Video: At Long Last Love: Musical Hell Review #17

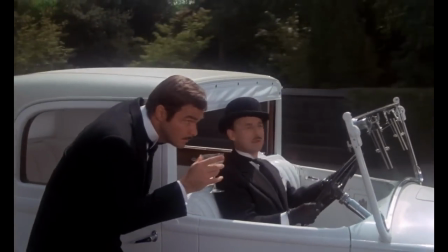(4:10) You will be.
So Mike and Kitty meet cute when his driver nearly runs her over and he's thrown from the car into her arms.
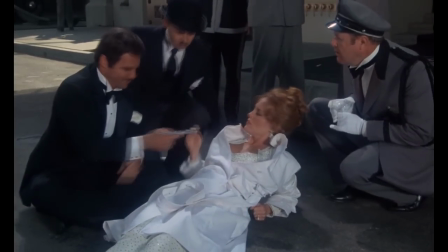(4:19) Mr. Pritchard, are you hurt? No, I landed on something soft. Oh, you charmer. Could you call an ambulance?
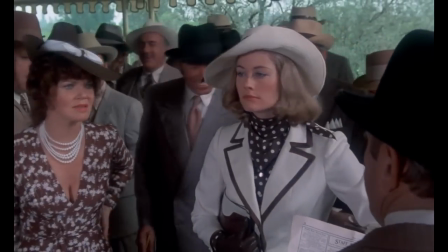(4:25) I think you broke my pelvis.
Meanwhile, Brooke goes to the racetrack to gamble her remaining allowance into enough money to cover her hotel bill,
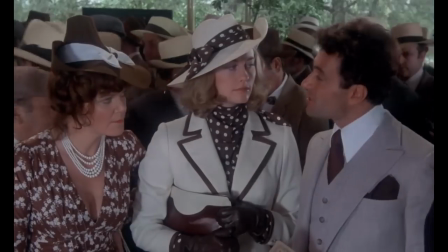(4:33)
where she meets Johnny when she tries to shove her way ahead of him in the betting line.
You're Italian.
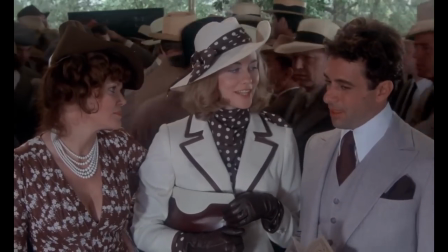(4:39) You're Venetian. Every Italian I've ever met is rude, inconsiderate, and selfish. Well, you two should get along just fine then.
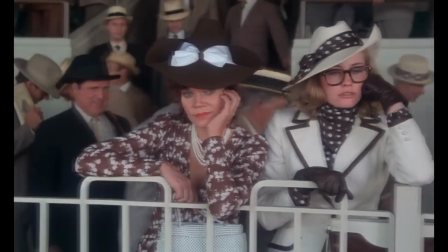(4:46)
But despite a rocky start, Brooke's bet doesn't pay off, so she butters up Johnny so she can mooch off of him. and sure enough,
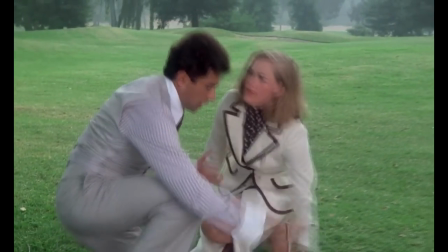(4:54)
he agrees to foot her hotel expenses, earning him what little affection she has to spare for other people.
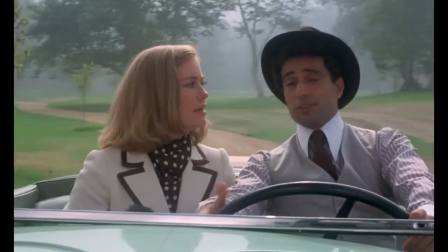(5:00)
So before you know it, both couples are so thoroughly infatuated with each other that they end up singing You're the Top.
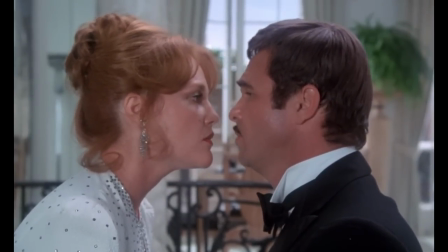(5:10) You're the diamond holder. You're the moon over Mae West's shoulder.
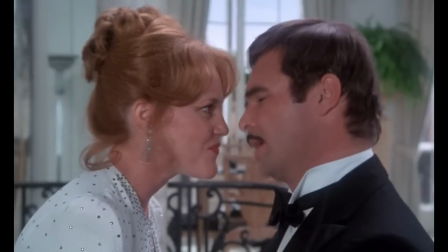(5:17)
This is one of the few songs in the movie that kind of works, because the back and forth of the lyrics allows the actors to play off of each other a little.
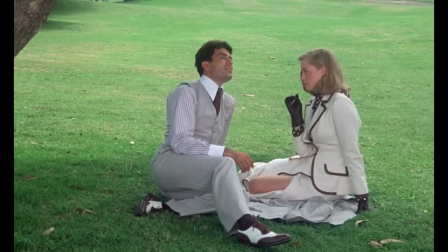(5:26)
Also, it's one of the best things Porter wrote, which makes it kind of hard to screw up.
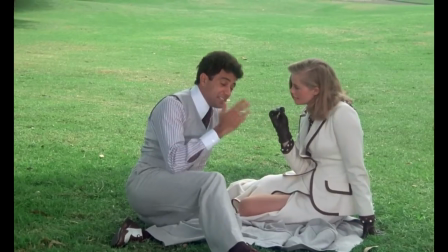(5:30)
But it is, unfortunately, one of the rare exceptions to sin number 3, the static musical numbers.
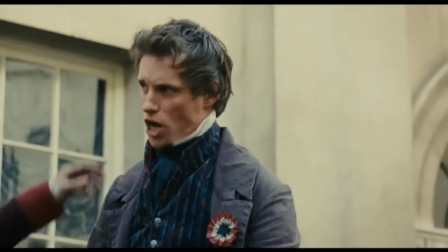(5:37)
Say what you will about Les Mis, the live performances did help give the songs a dramatic arc and emotional intensity.
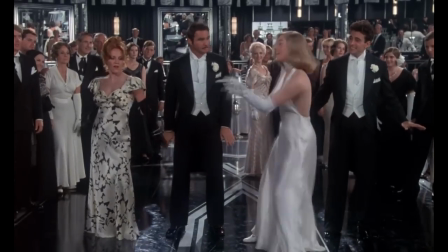(5:44)
The technique doesn't really add anything in At Long Last Love,
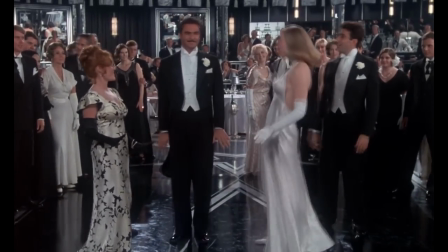(5:47)
because the songs are rarely used in a dramatic fashion, and when they are, they don't move the scene forward much.
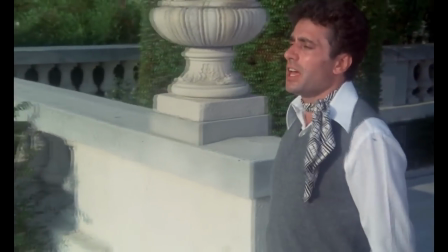(5:54)
About halfway through the movie, we get the title song, which each of the main characters sings in turn.
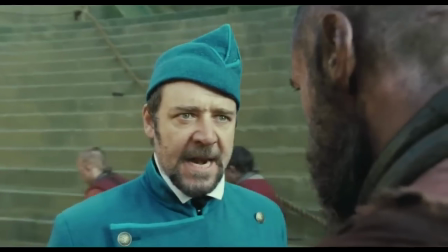(6:00)
Vocally, the performances are, well, they're not any better or worse than Russell Crowe, make of that what you will.
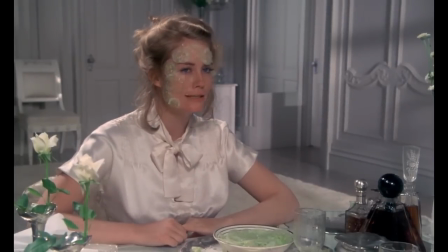(6:06)
But dramatically, there's no sense that they're struggling with the main question of the song.
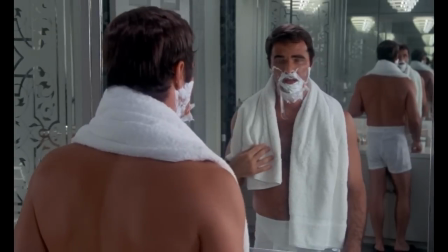(6:11)
Am I in love or not?
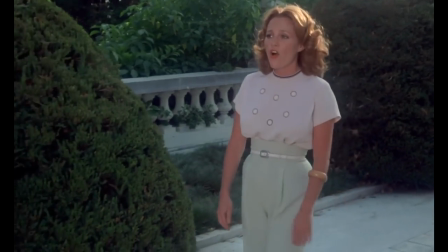(6:13)
The number stagnates as a result, and after about the third verse of someone just swanning around singing to themselves, it gets old.
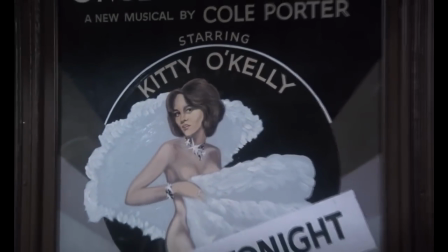(6:21)
Eventually, all four characters meet at the premiere of Kitty's new show,
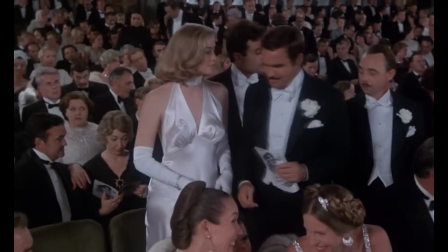(6:25)
where Brooke makes herself a nuisance by demanding the only seat in the row with an unobstructed view of the stage.
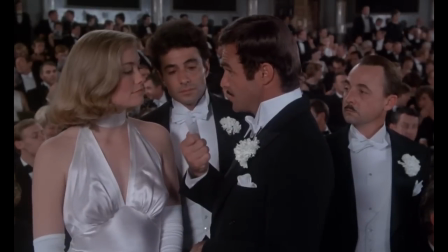(6:31) But the ones I bought were together, see? 6 and 7, you're in 7. Well, what's wrong with that one?
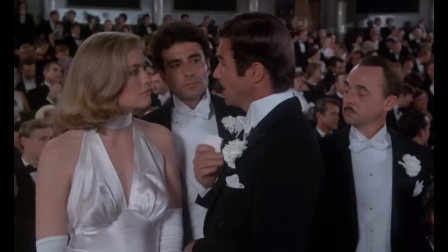(6:36) Well, that's 9. You're being very literal.
How dare you expect to sit in the seats you paid for?
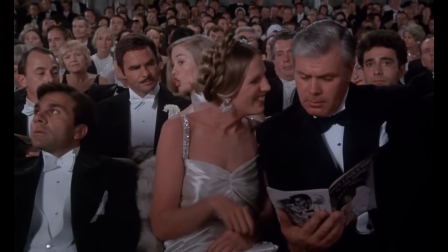(6:42) Look what you've done. What? King Kong's wife.
How dare people be taller than me?
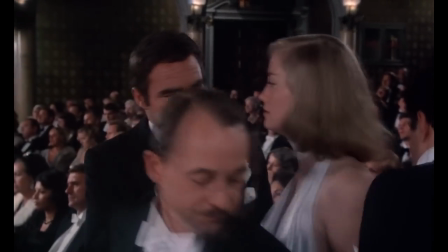(6:48) We're switching again, Junior, because you got such terrific seats.
How dare you not research the heights of the people sitting in front of us before you purchase tickets?
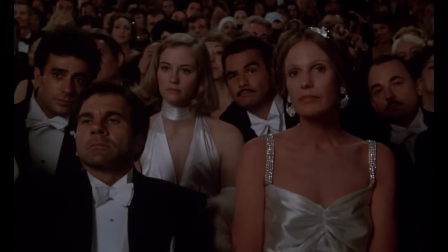(6:57)
Lord of Darkness knows why she even bothered, since now she has to put up with sin number 4, Find Me a Primitive Man.
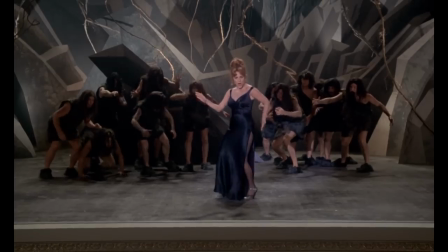(7:05)
This song has not aged well.
I could be the personal
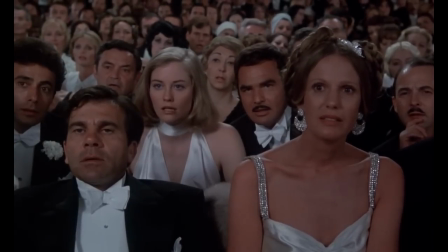(7:15) slave of someone just out of a cave.
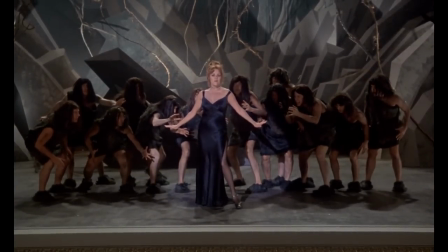(7:22)
I mean, sure, Cole Porter could get away with writing a song about wanting a man to be a brute and rip your clothes off in the 1930s,
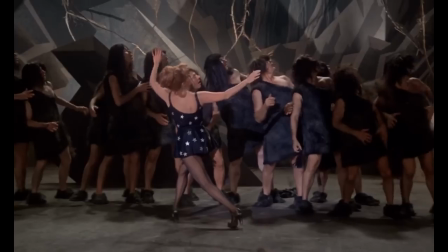(7:29)
but this movie was made in 1975. What's Bogdanovich's excuse?
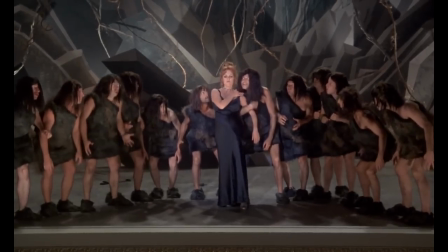(7:34)
And the choreography is... I'm not sure what to make of it.
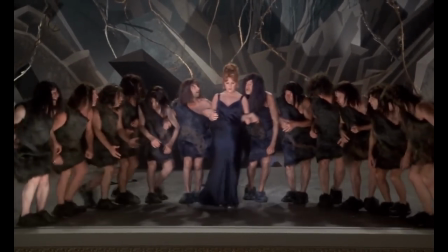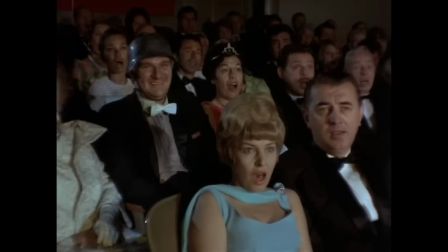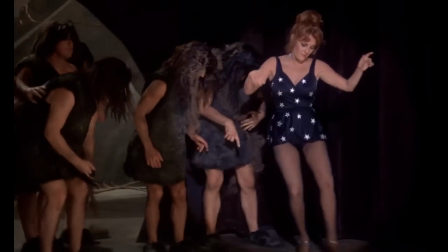(7:50)
I mean, is this supposed to be bad or not?
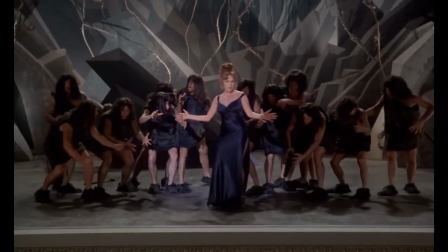(7:53)
It's certainly not good, but it's not funny enough to feel like its badness is the point of the scene.
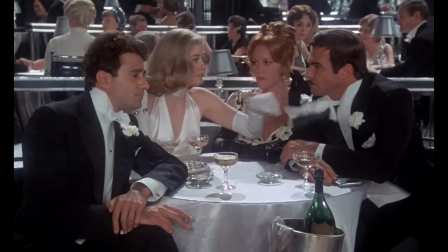(7:59)
In fact, that's an accurate summary of this whole movie.
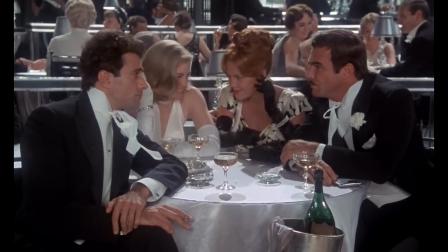(8:03)
It's not funny enough to be a parody of silly 1930s musicals, and it's not good enough to be a genuine homage to them.